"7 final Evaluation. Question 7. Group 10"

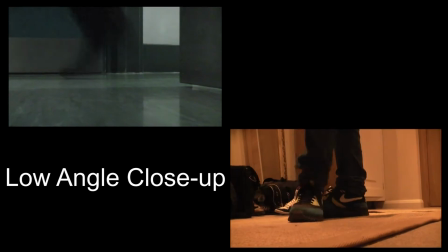248s
We used low-angle close-ups in both our preliminary task and in our final film opening,
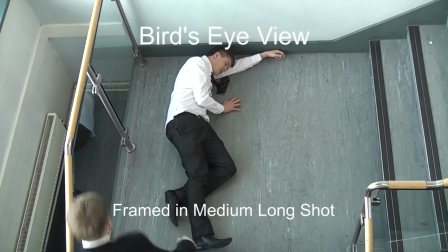254s
as we felt that it gave more variety and made them more unique. We used a bird's eye shot in both our preliminary task and in our final piece,
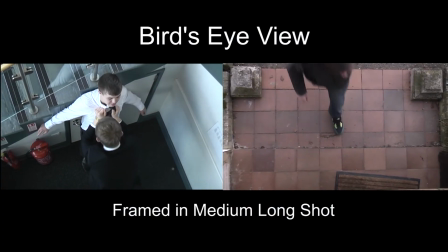261s
because we felt that it gave a sense of diversity and also a feel of being watched.
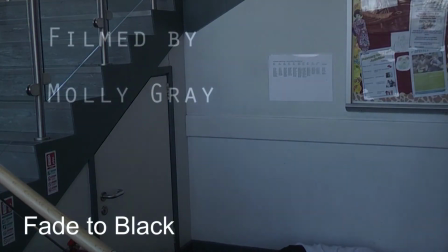267s
We used fade to black transitions in both pieces at the
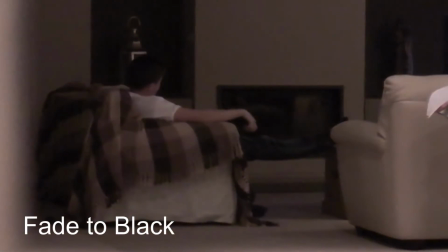272s
end of the preliminary task and also to show the progressive time in our final opening.
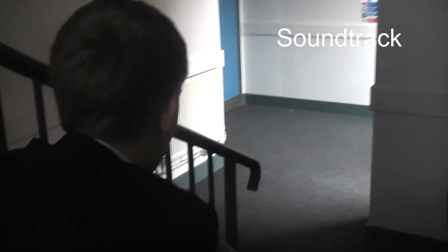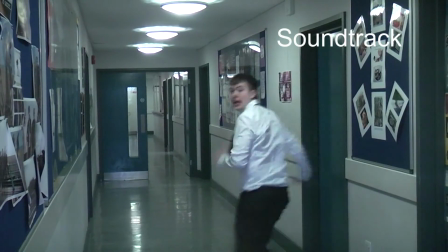284s
In both pieces we used a soundtrack. We did this because we feel it creates atmosphere and also helps build suspense within the openings.